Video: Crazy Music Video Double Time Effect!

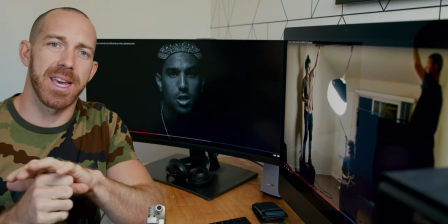[0:05]
Today I'm going to show you guys one of my favorite camera tricks when it comes to music videos.
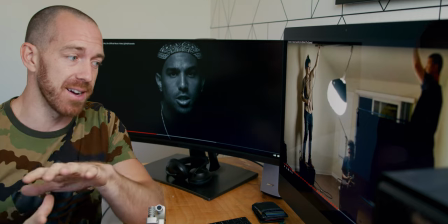[0:11]
This is something you've probably seen before and didn't even realize it but it's a very cool effect so let's jump into it.
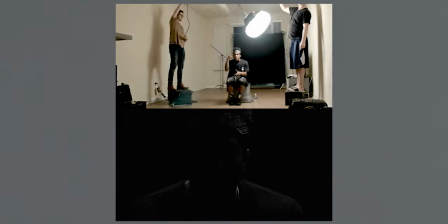[0:20]
So I posted this kind of split-screen BTS to my Instagram showing
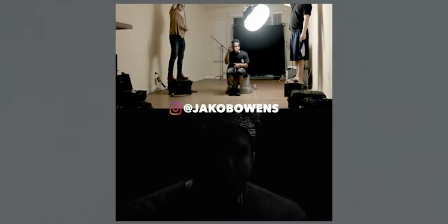[0:26]
this like kind of lighting shooting trick for this music
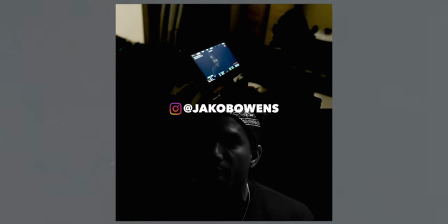[0:30]
video we did years ago for futuristic and it just got tons of questions interaction
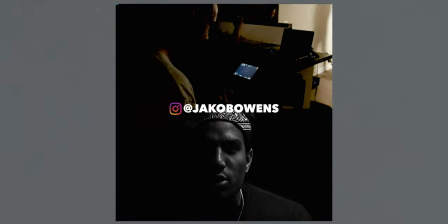[0:35]
on like how we did it and just you know how simple it was but how dope
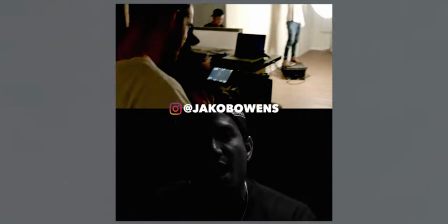[0:40]
it was and this is actually a trick where you see a lot of times where a music video will be in slow motion
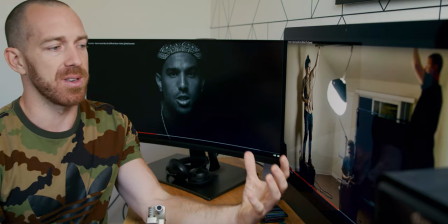[0:45]
um but the words still sync up um and that's what we did here and so i'm going to quickly just kind of break that down as well as just showing
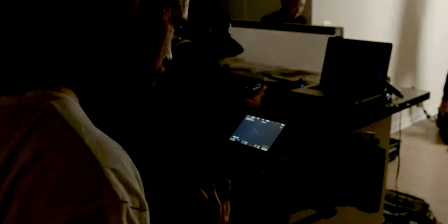[0:53]
that like hey like you don't need a crazy extensive setup to get a
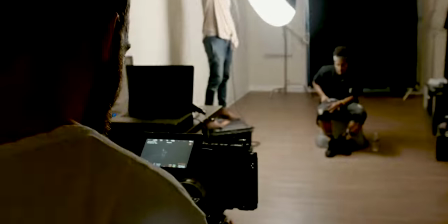[0:57]
professional looking you know video shot this entire music video was
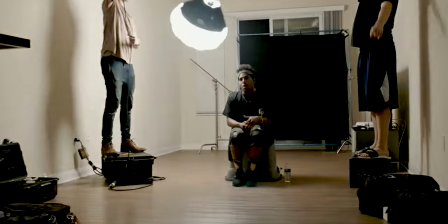[1:02]
a one take shot that was shot in futuristic's apartment living room we just threw up some black duvetyne in a eight by eight frame behind him to kind of
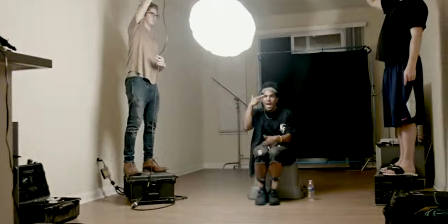[1:11]
create this black void space and then as you can see here we just have a china ball mounted to some speed rail that we're literally just rotating around him
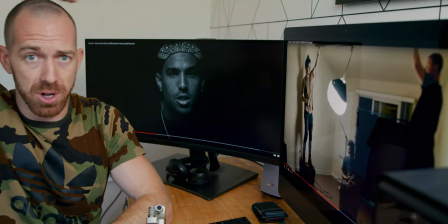[1:20]
and we knew this is the effect we wanted to do to where it looked like the light was just like Moving around his face
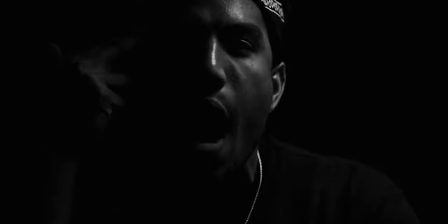[1:26]
and just like spinning and spinning and so this is the setup we came up with But we knew that if we shot it in regular speed
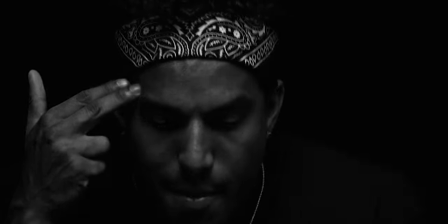[1:33]
the light would be moving too fast So I asked futuristic if he could wrap the song in double-time speed
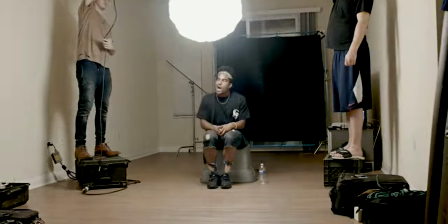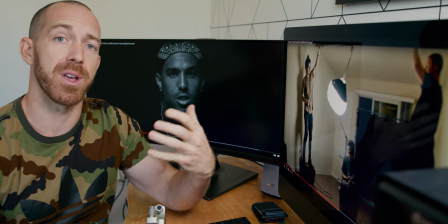[1:47]
Like two times the speed and then we would just shoot in 48 frames a second because naturally you're filming in 24 frames a second
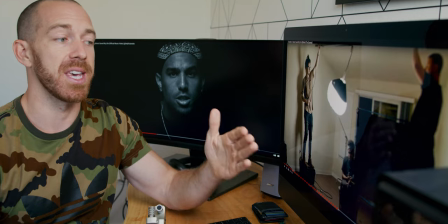[1:55]
so by shooting in 48 frames a second in slow motion he would need to rap the song at double speed and he was able to do that so then
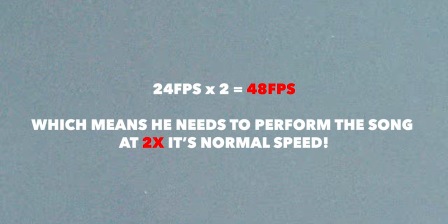[2:04]
when we record him performing the song at double speed and you slow
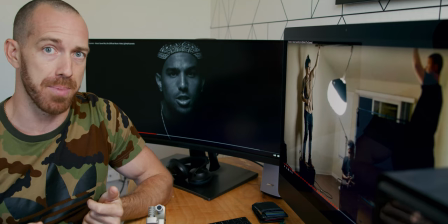[2:09]
down that 48 frames a second it syncs up perfectly and now the light is moving
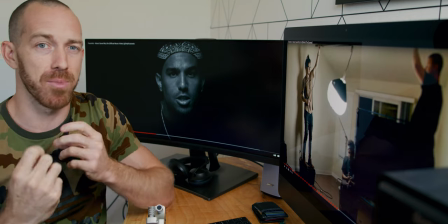[2:14]
in a slower pace his mouth is moving slower all his movements are slower and it
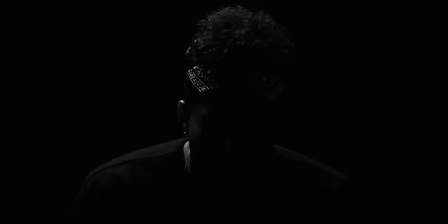[2:18]
just creates this really dynamic look but that's what we did for this video and it was shot entirely in his living room and his apartment for I don't know maybe a couple hundred bucks the rental of
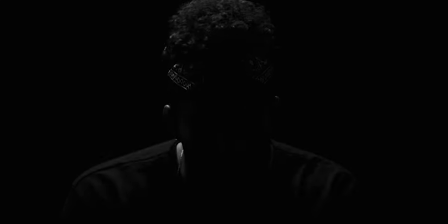[2:31]
the the speed rail the frame for the black duveteen and then that's pretty much it so simple look and set up and you can see here
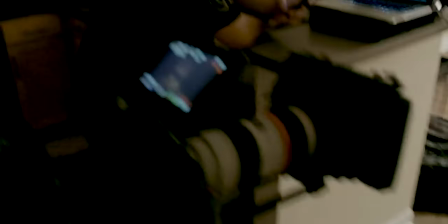[2:39]
I'll show I'll be cutting two behind the scenes and different things but you can just see the
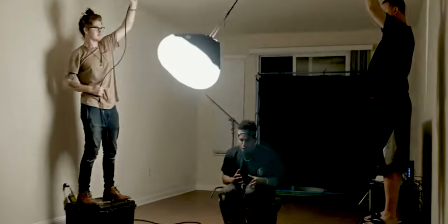[2:44]
light rotating and moving slowly and he's you can tell he's
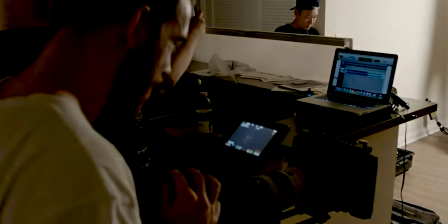[2:49]
performing in the in the lyrics are synced up but there's just a little slow you know tendency and movement to the whole thing this video
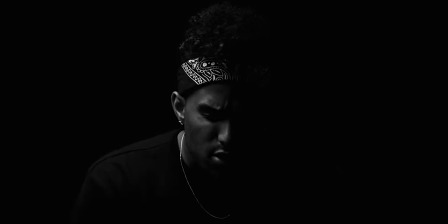[2:58]
would absolutely not have the same dramatic effect or look if it was just 24 frames a second it just would not have the same emotion and feeling and the song's a very emotional song so i also knew it just it had to be in slow-mo and the only way to do that
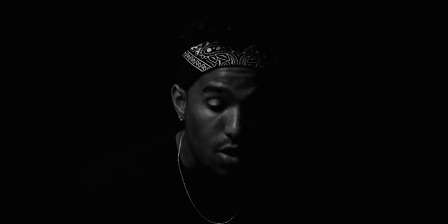[3:12]
was to record in slow-mo and have him perform at a faster speed and it worked out we didn't do any tests
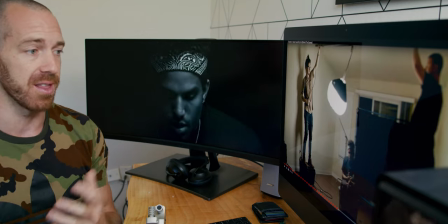[3:20]
prior to the video to see you know if the the whole trick and lighting gap would work in theory it worked in our heads and we're like okay this would be
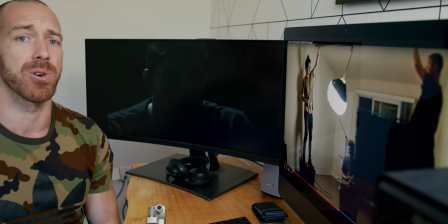[3:28]
cool and yeah luckily we're able to pull it off shot it and maybe like an hour and put out the one take video and here we are a couple years later it's got a
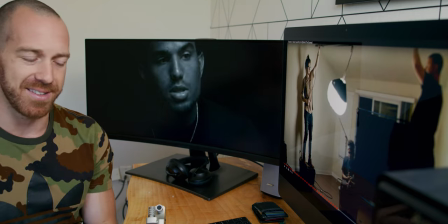[3:37]
couple million views so super simple you don't need to get crazy like you just sometimes it's the simple things
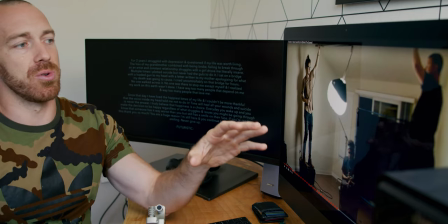[3:45]
that look and work the best and sure you could do this on a much higher produced
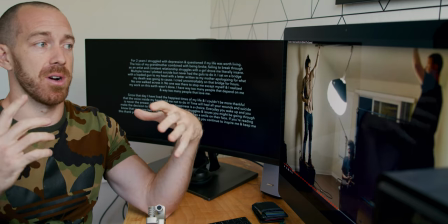[3:50]
and budget and level and there's a more professional way that you could get this
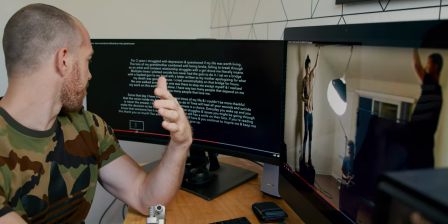[3:55]
done but the fact of the matter is you don't need
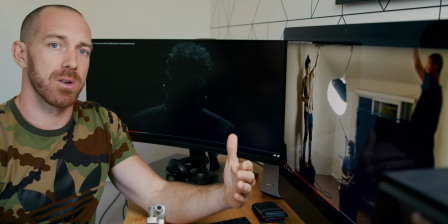[4:01]
a massive budget to get cool shots and that's kind of the